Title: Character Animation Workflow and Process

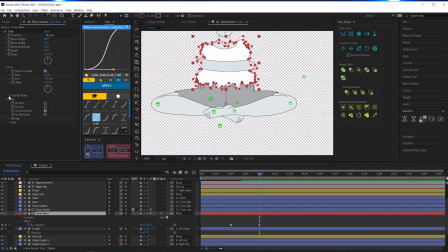8:02 Tilda is different from the wave warp effect because instead of distorting or warping the pixels of a layer it actually creates a wave animation on the path of the shape layer which is awesome and the reason why is
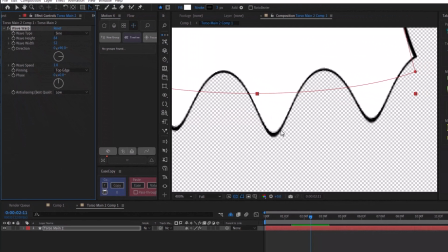8:18 because then i won't have any distortion in the width of the stroke of my
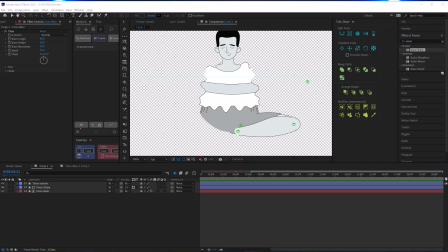8:23 shape layer what is also cool about tilde is that you can decide how you want to apply the waves and you can trim this wave start and end just like you would with trim paths but you can also tell Tilda to just trim between
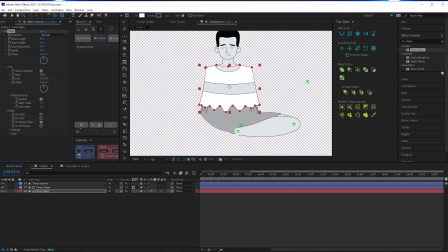8:40 two vertex points and you can pin or constrain the waviness to the start and end so that it doesn't move up and down at the ends of your wave and that's exactly what I wanted
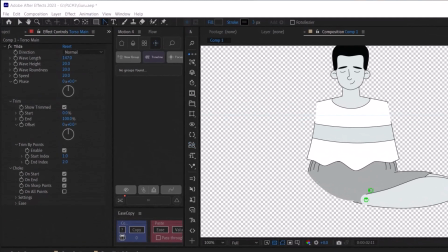8:55 and just like with the wave warp effect the controls are very similar with wave length and height and speed this tilde effect is actually the reason why
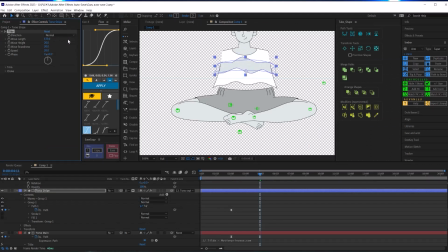9:05 I decided to put the stripe of my shirt on a separate path or separate layer I wanted to be able to control the attributes of the waviness on that stripe independently from the main shirt I wanted it to be a little bit slower and a little bit less tall so once again I
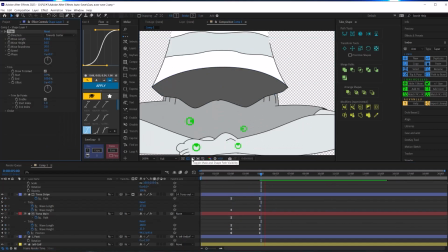9:24 got that straight now and I went ahead and finished out my animation with adding the up and down bobbing motion
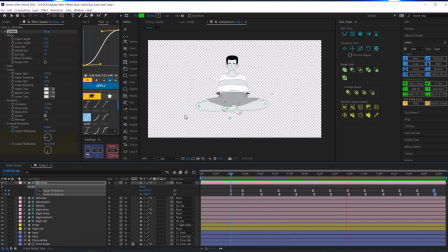9:31 as the character floats and also animating the legs to bob up and down slightly delayed from the body. Okay so the time has finally come where I had to make some decisions about the arms and how I was going to animate them. What I came up with was a much simpler motion than what I had originally planned but I think it was a better idea anyway.
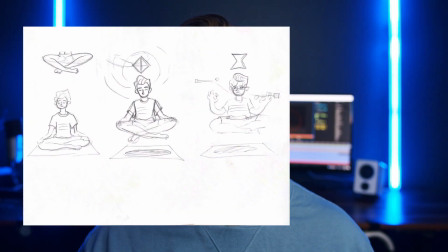9:57 My original sketch had my characters resting his arms on his thighs, but I changed that to be in a more praying pose and then moving
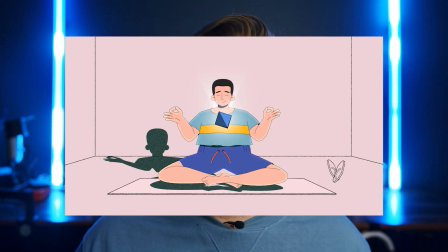10:06 outward to this very recognizable yoga slash meditation pose.
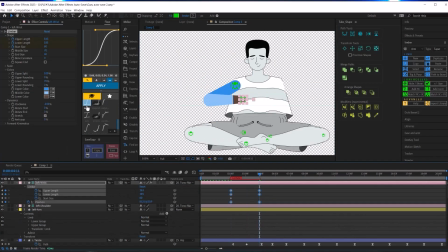10:12 To animate the arms, I started out with just a normal default blue limb from Limber,
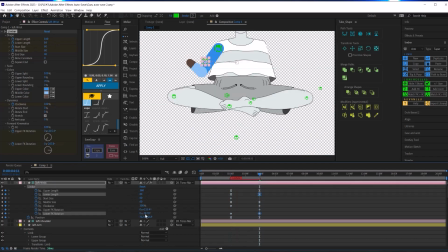10:18 and I attempted a few times to just wing the motion of the arms pulling apart,
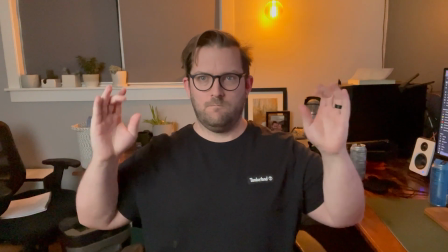10:24 but I realized I needed reference so I created my own reference really quickly and this reference also came in handy that's a pun when I was trying to animate the hands later on which was a massive struggle I hate hands once I got the animation to where I wanted it
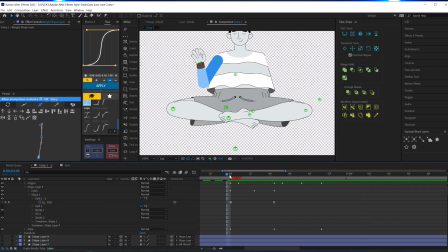10:43 it was time to customize the limb but instead of customizing this limb I
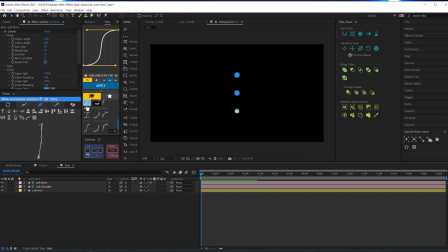10:48 decided to create my custom limb from scratch in another comp using
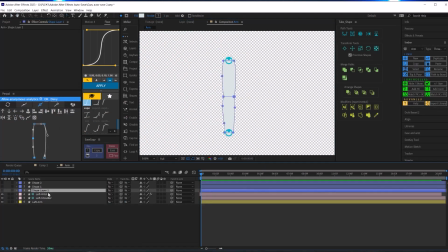10:54 the same method that I use for the legs. Then using Limber's copy tool I copied that new limb
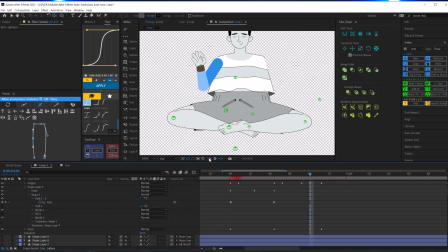11:02 and pasted that new limb style to my already animated arms.
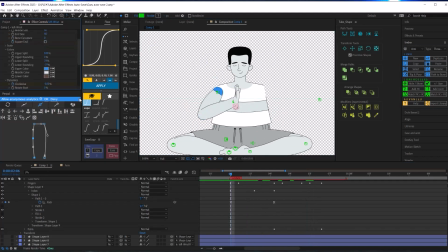11:07 I like to use the default limbs when working out an animation because it's
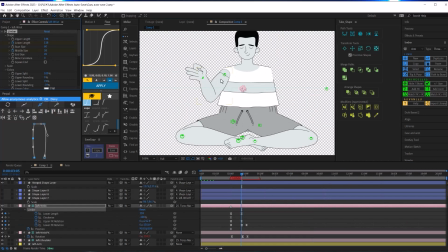11:12 just easier for me to visualize the motion without having to worry about the actual design of the limb.
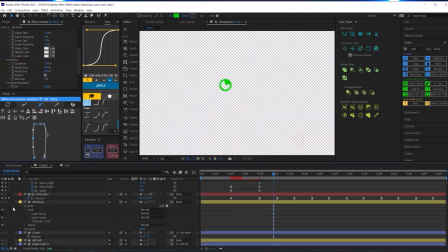11:19 And there was a small amount of work to manually animate the shape path of the forearm as the arm moves outward,
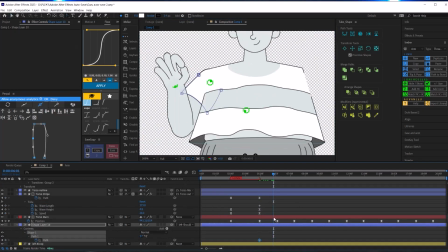11:27 but it was just a small little tweak. And just like with the shorts,
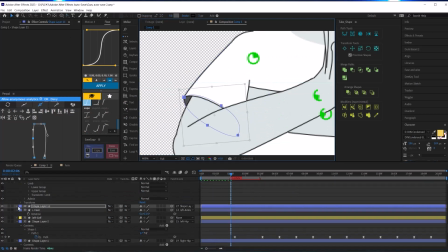11:32 the sleeves of the shirt were made on a separate shape layer and parented to the shoulder controllers with that rotate start turned up to 100%. Now let's talk about the hands. There is always a part of every animation that ends up taking the longest and for this one it was these hands.
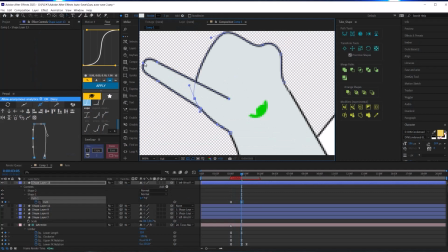11:50 First of all I hate hands.